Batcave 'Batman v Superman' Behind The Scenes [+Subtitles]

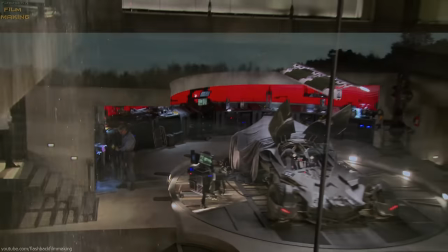The Batmobile, the Batcave, his house, the manor are cultural icons.
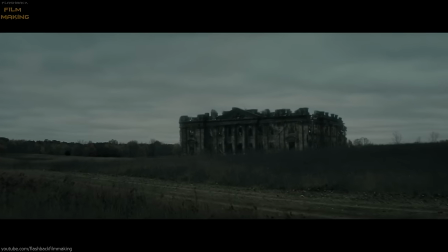Which designer out there doesn't want to design the Batcave? So this is where I really focus my attention.
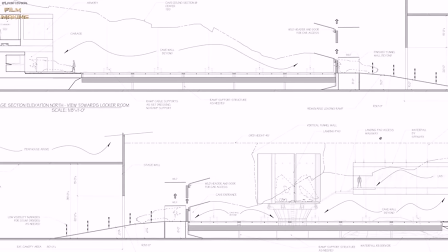The sense of legacy is there. But when I started to design the cave, I thought, wouldn't it be cool if this one was actually not grand,
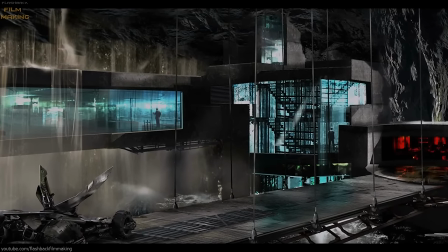but was squished, really oppressing, and that his buildings were actually trying to fit within the cave. The main goal was that form follows function, build less and express more.
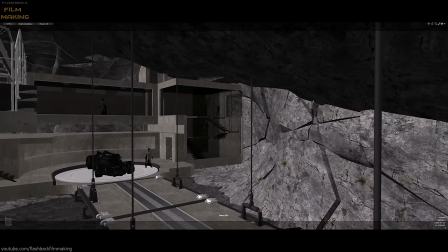We built 3D models because that's still one of the best mediums to explain an idea.
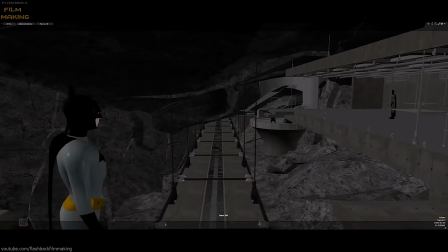But it was a challenge of building these different vignettes,
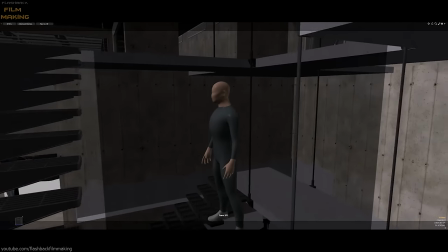cram it in one stage and still leave enough space for the actors and all the shots.
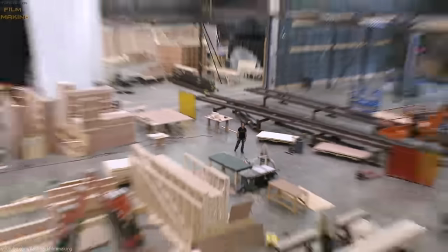Welcome to the Batcave. This is obviously the early stages.
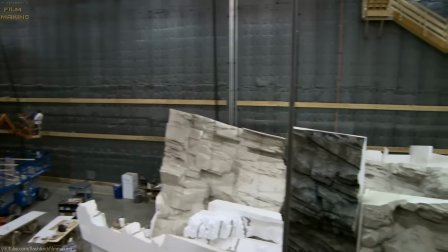This is not a glacier, this is actually the rock face in the cave. we're going to have to seal it, paint it, and make it look super real.
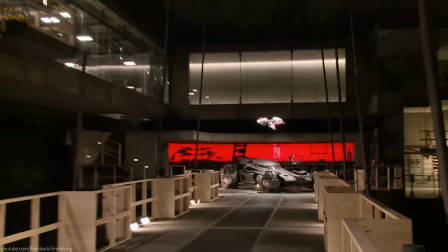Most of the caves in bad movies are usually gigantic and beautiful.
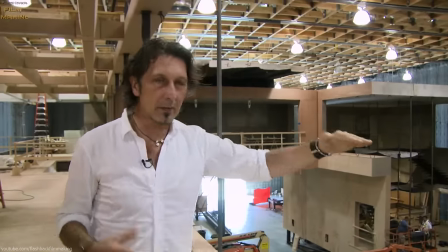Here, you'll see the ceiling of the cave going down and very, very crushed onto the building.
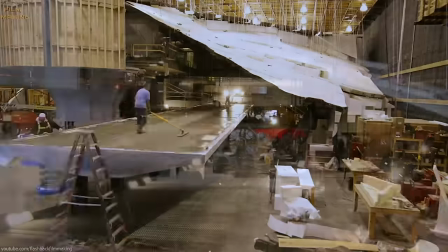So it'll feel like you barely have the space to live in there. It feels like Bruce Wayne put his building wherever they fit.
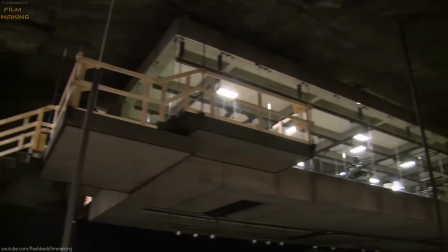The cave is a huge catacomb. The whole idea was that you create cubes.
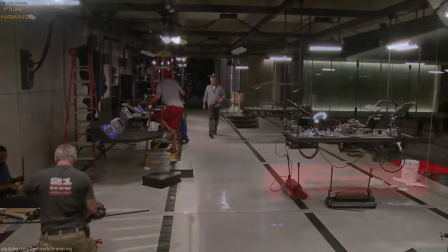Everything is basically enclosed, except the turntable and the shop for the Batmobile.
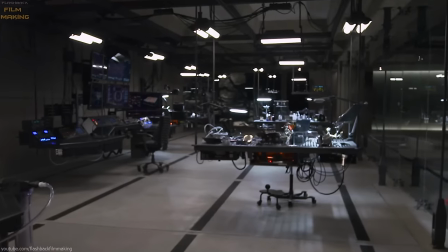The hallway, the armory, the lab is enclosed in glass and concrete.
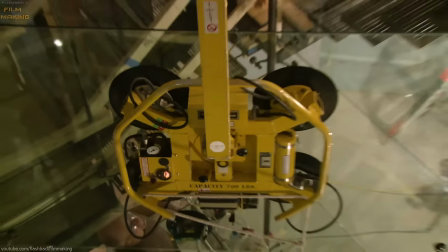It's very modernistic. Everywhere you look, you see the extension of the cave. Watts is always behind panels of glass.
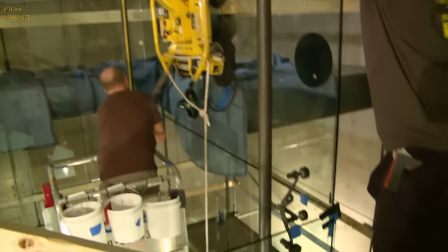It's very open. Although you're in a crazy cave, you never feel claustrophobic in here.
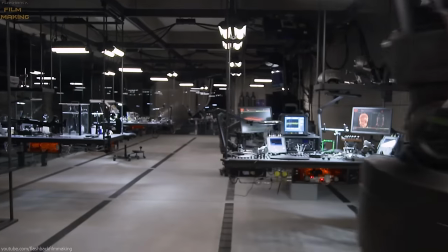If you look at the set, every structure is actually floating. It's attached to a very low footprint on the cave, it's maybe hanging, but there is no big pillar that seemed to be floating in the air.
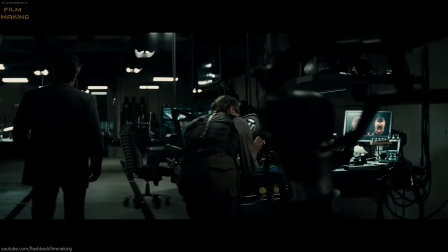This is Bruce Wayne's lab. We're actually controlling it from here.
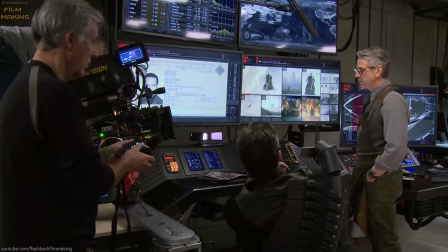A lot of times actors are staring at green screens and trying to act out what scene and the story is about.
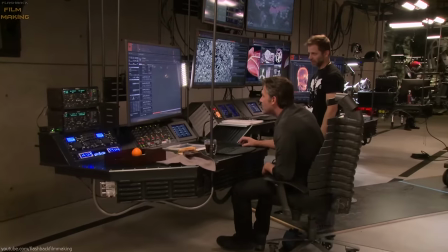But we help provide a live experience that really helps the director inform where an actor can react to in terms of the action on the scene.
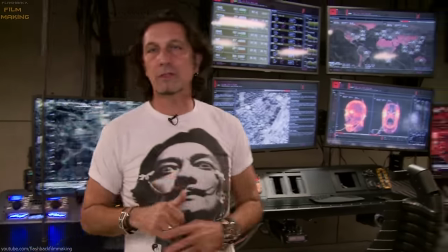This is his main station, this is where he works most of the time. The only thing that actually touches the ground is the chair.
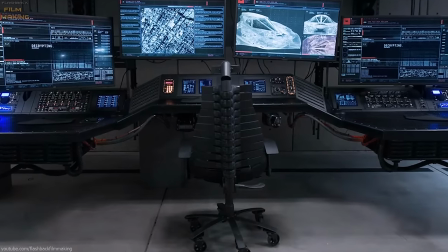At one point I thought, does it make sense to have you actually just put it on the swing and made no sense at all?
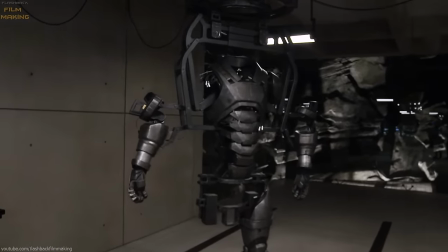So the chair is the only thing that touches the ground. What you're seeing here is the max suit getting fixed, put together and that's the table he uses for that.
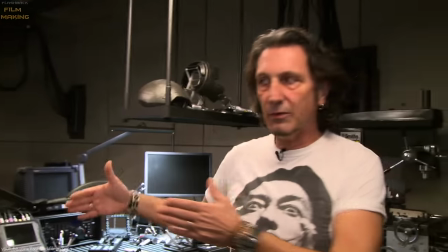Every tool is here and he works on fixing his suit so this table can actually slide and get closer to the suit if needed.
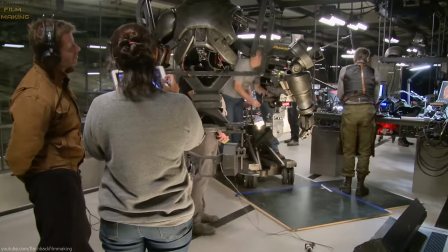Every table in here travels left and right, forward and backward. Very clever design. You can believe the construction, the way it hangs from the ceiling. You can believe you're there under Wayne Manor.
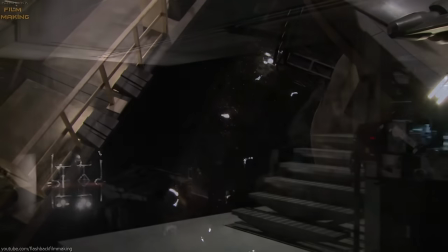You can believe the lake. Here we are at the water level. So this looks quite deep because it's died.
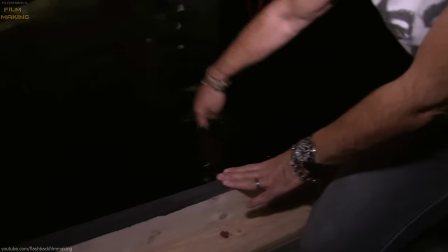But actually, this is the depth. My fingers are touching the bottom now. Like three inches of water.
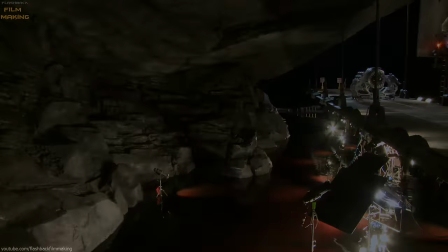I think it's important that the bridge dives into darkness quickly and we try to not make it too bright.
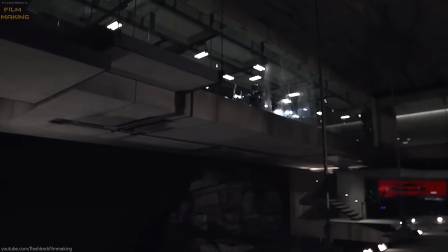So we keep a little bit of mystery there. And when he dives into the darkness, we have the bat wing sitting here.
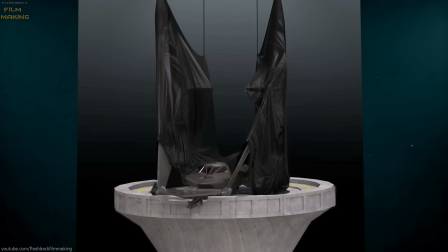The bat wing is suspended. As we talk about, almost like a bat, every object here is reminiscent of the concept of a bat.
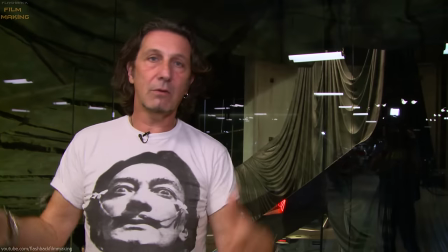Everything is suspended. I think the whole language has been going on everywhere in this cave. That's what makes me happy we're actually able to push it all the way.
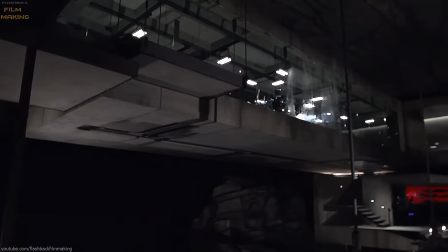One big thing about this cave, there's very little material that's been shot here that requires CGI extension.
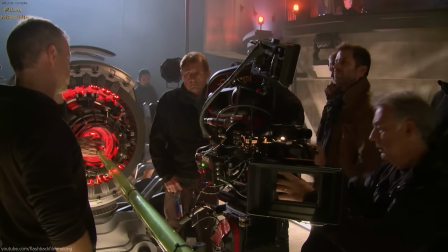There will be CGI work for the laser, but the actual cave itself, maybe like 98% of the angle, don't require CGI.
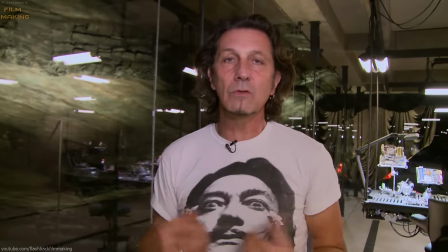What you see is what you get. That's what's in the movie. This is a rocket kryptonite.
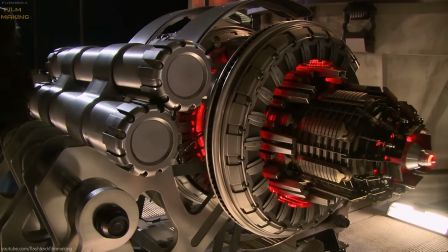It's about to be laser cut by this fantastic laser array. This weighs over 800 pounds.
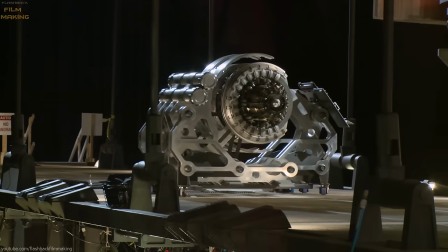It's not a light thing.
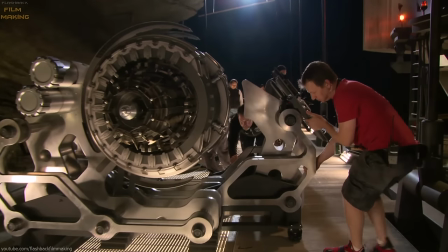It takes a bunch of people, a lot of technology to get us into the Batcave. We designed it, fabricated every single inch of it.
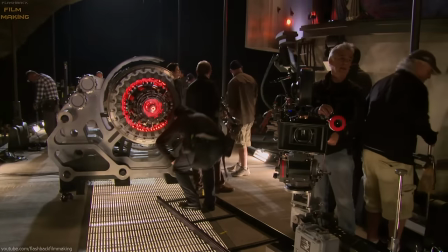Some of the materials we used in making the laser were metal and
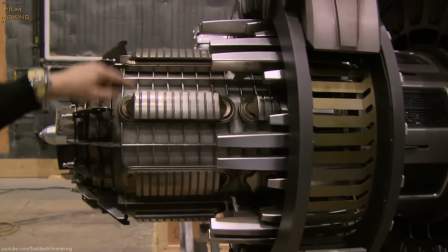plastics and a lot of paint finishes to make it look like it's fumed or burnt,
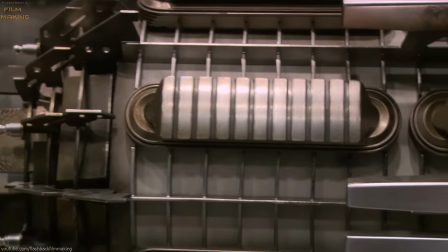like the heat has really affected the metal and this is what fires the laser.
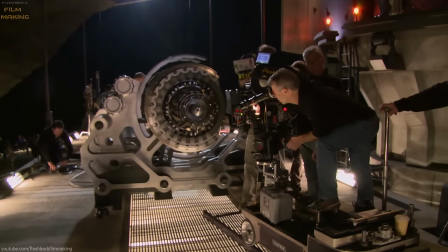In order to make this look like a real laser because it's just a prop,
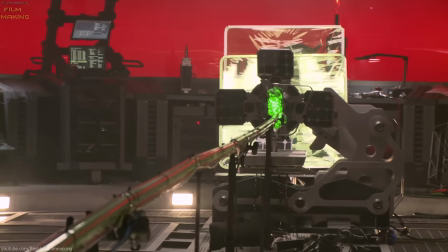the lighting department and the grip department you run fluorescent tubes from the rock to the tip of our
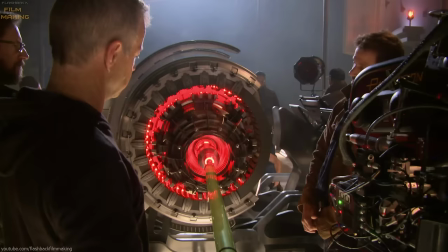laser essentially and with a little bit of smoke and some lightning strikes it really looks real.